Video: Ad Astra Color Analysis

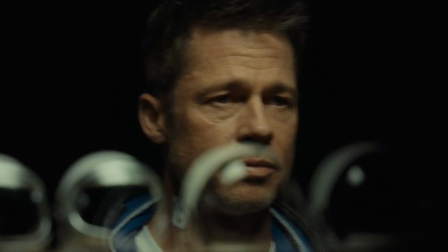Ad Astra is a film about Roy McBride, a successful astronaut, and son of Clifford McBride, one of the most famous astronauts,
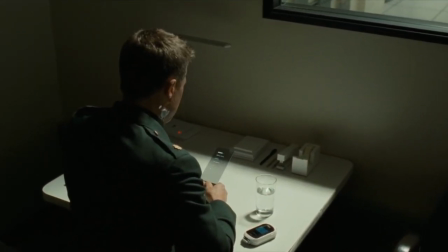who disappeared when Roy was a child in the Lima Project, a project he led to seek out other life forms.
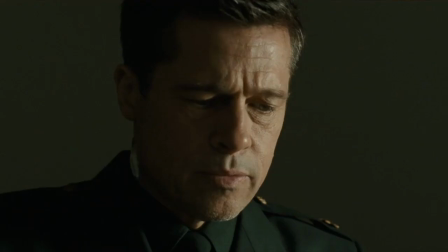When Earth is struck by power surges which transmit from the Lima Project, Roy is sent out to make contact with his father.
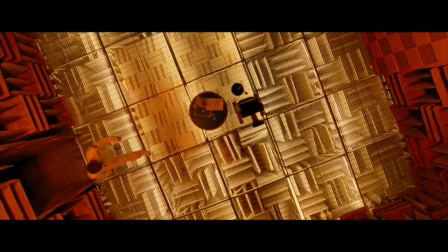One of the most significant aspects of the film is its use of color to convey emotions and moods.
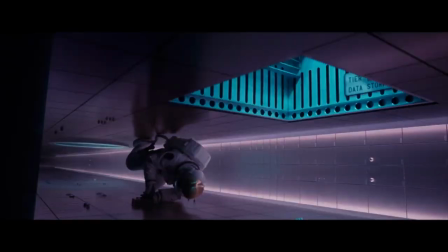In the film, color is utilized to convey Roy's emotional development throughout the film.
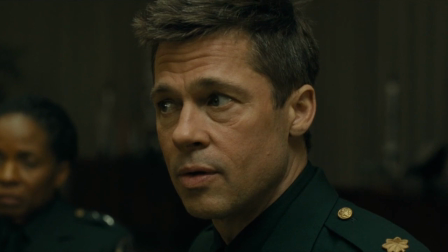The film starts off on Earth, where Roy is introduced as stern and gloomy. The colors and tones are all high temperature and are mostly greens and blues, reflecting Roy's loneliness and his compartmentalization of emotions.
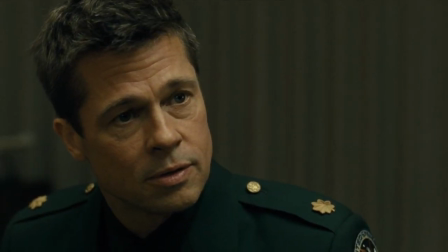The color has a sterile aspect to it as well, much like Roy.
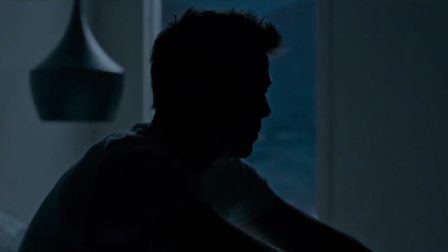In his room, he has blue tones as well as dark contrasting shadows emphasizing a silhouette, as he ponders how he pushed his wife out of his life.
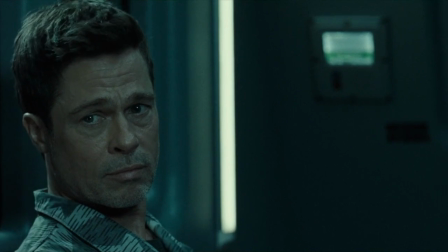Later, when he arrives on the moon, the tones remain green and blue, as he is still unaware of the developments of the mission.
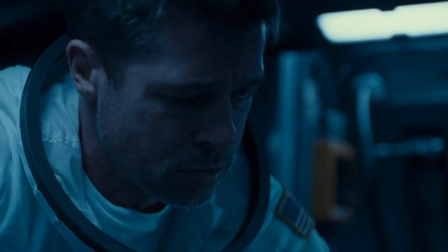Later in the film, as Roy is alone in the spaceship to reach his father, blue is also the primary color,
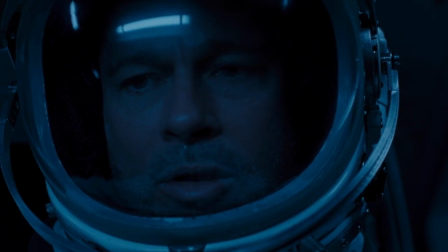signifying emotional reflection and sadness as he has been alone on the ship for a long time.
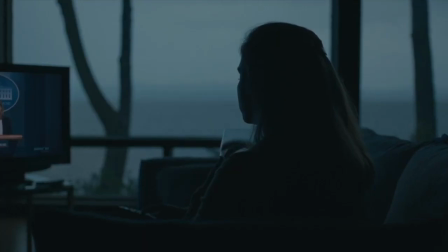A film which uses a similar color palette is The Arrival. When the viewer is introduced to Louise, we see she lives a somber and empty life. The tonal range, such as cool blues and greens, all help emphasize her loneliness and lack of emotion, similar to Roy's character.
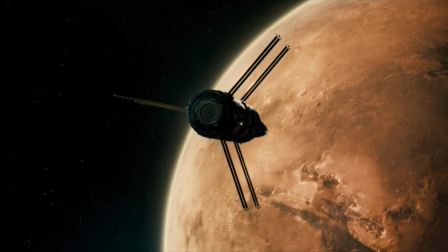As Roy reaches his second stop, Mars, on his way to his father, the film starts using red and orange tones.
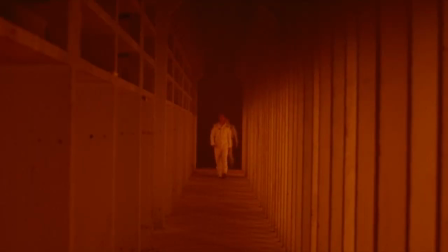This partially has to do with staying authentic to their environment, as Mars is seen as the red planet. But the color also reflects an emotional development in the film.
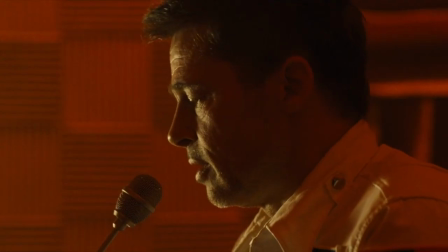When red is introduced, Roy begins to question Spacecom's intentions, and under red-orange lighting,
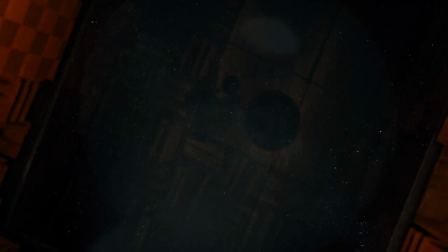he goes off script as he is trying to communicate with his father through a heartfelt speech.
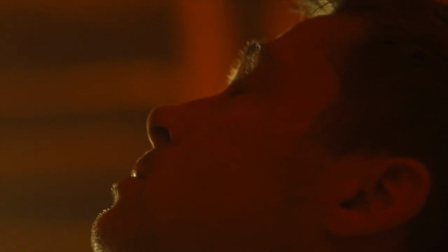It is also the first time that in the film that we hear Roy's character speak so emotionally.
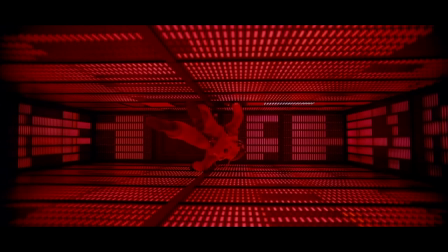In 2001, A Space Odyssey, Stanley Kubrick uses the color red often.
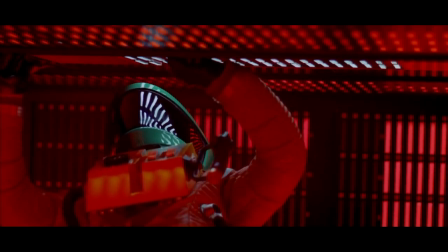It's the color of the molecule-like chairs in the space station, various parts of the spacecraft, and Hal's omnipresent eye and his data storage.
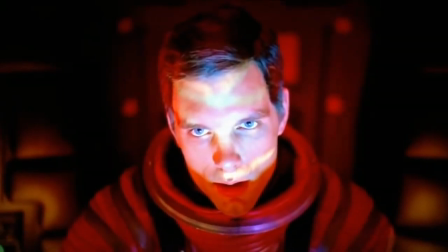In this very sterile, quiet, and lifeless place, the color red feels out of touch.
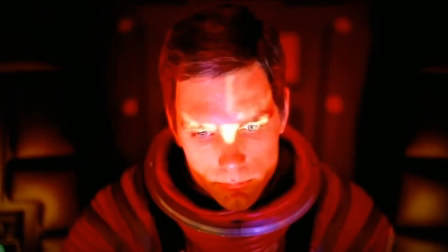It's the color of blood. It's passionate and loud and messy.
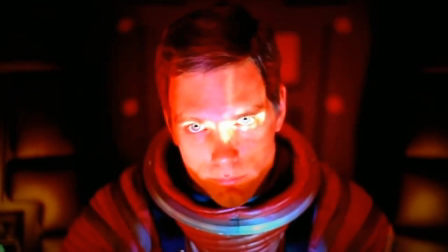The red shows the viewer that Hal's strong feelings can be considered human frailty in the form of his aggressive tendencies.
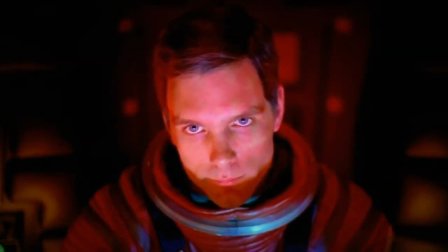This humanizes him in the viewer's eyes.
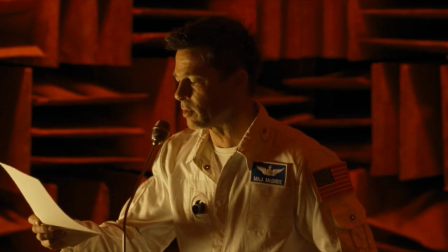Similarly, the red in Ad Astra begins the transition of Roy's cool demeanor into him opening up and accepting his vulnerability.
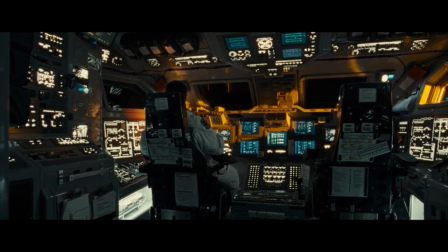The color yellow is used whenever significant information is revealed. The continuous use of this color suggests to the viewer that a change is about to happen.
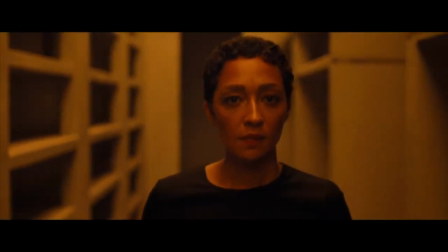But yellow is also used when Roy is in extremely emotional situations.
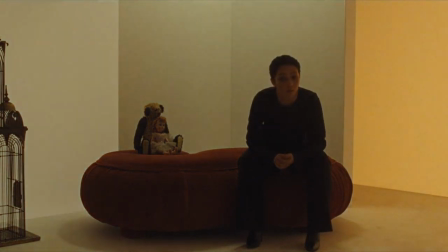For example, when Helen Lantos reveals that his father killed everyone on board of the Lima Project, including her parents, because they wanted to return home.
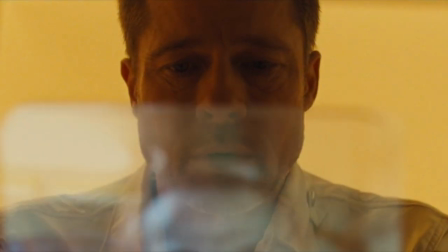When Roy learns of this, the room changes into different shades of white and yellow, emphasizing the chaos in his mind as well as the anger he feels inside.
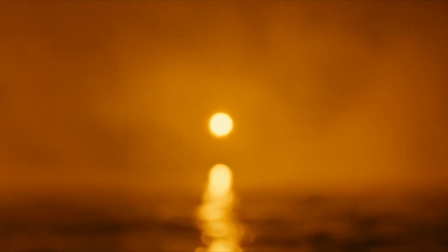Later in the film, when Roy is on his way to hijack the spacecraft to Neptune,
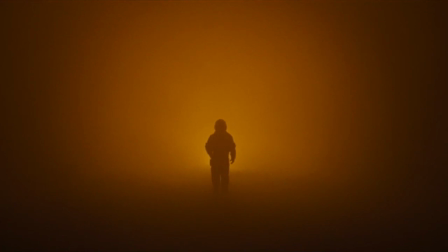the sun's yellow and orange hues become symbolic for his determination to confront his father and end the surges.
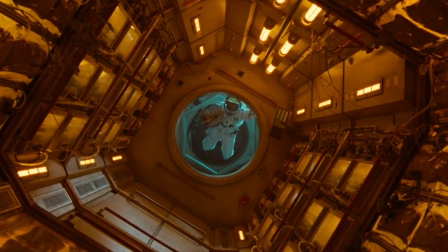As Roy enters the Cepheus, the Lima Project, the ship is covered in yellow light, suggesting to the viewer that something significant is about to happen.
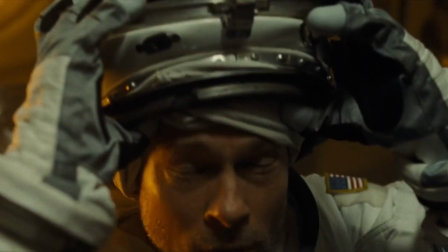When Roy is reunited with his father for the first time in over 40 years, a yellow backlight is used,
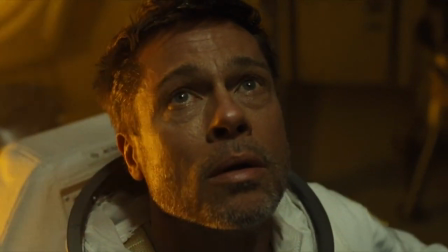signifying that everything he has felt and gone through has led him to this moment.
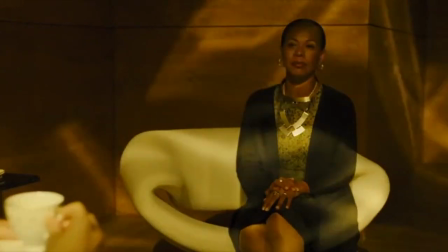Similar to Ad Astra in Blade Runner 2049, the color yellow appears whenever important information is revealed.
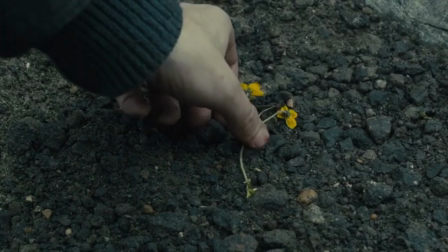The first thing you see is that Sapper Morton goes through a yellow door and then the yellow flower that Kay picks up when he finds the remains of a replicant that died at childbirth,
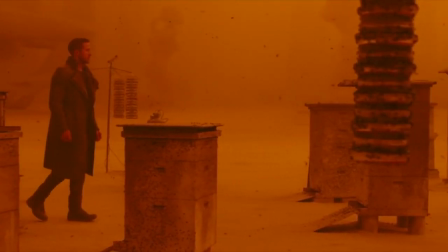all giving the viewer a subconscious connotation with the color as the plot progresses.
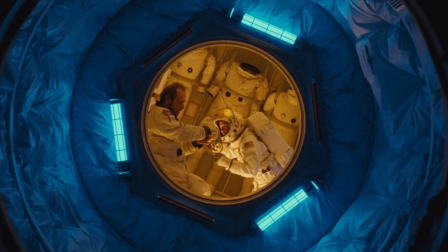Roy and his father share an intimate moment in a yellow light surrounded by blue lighting.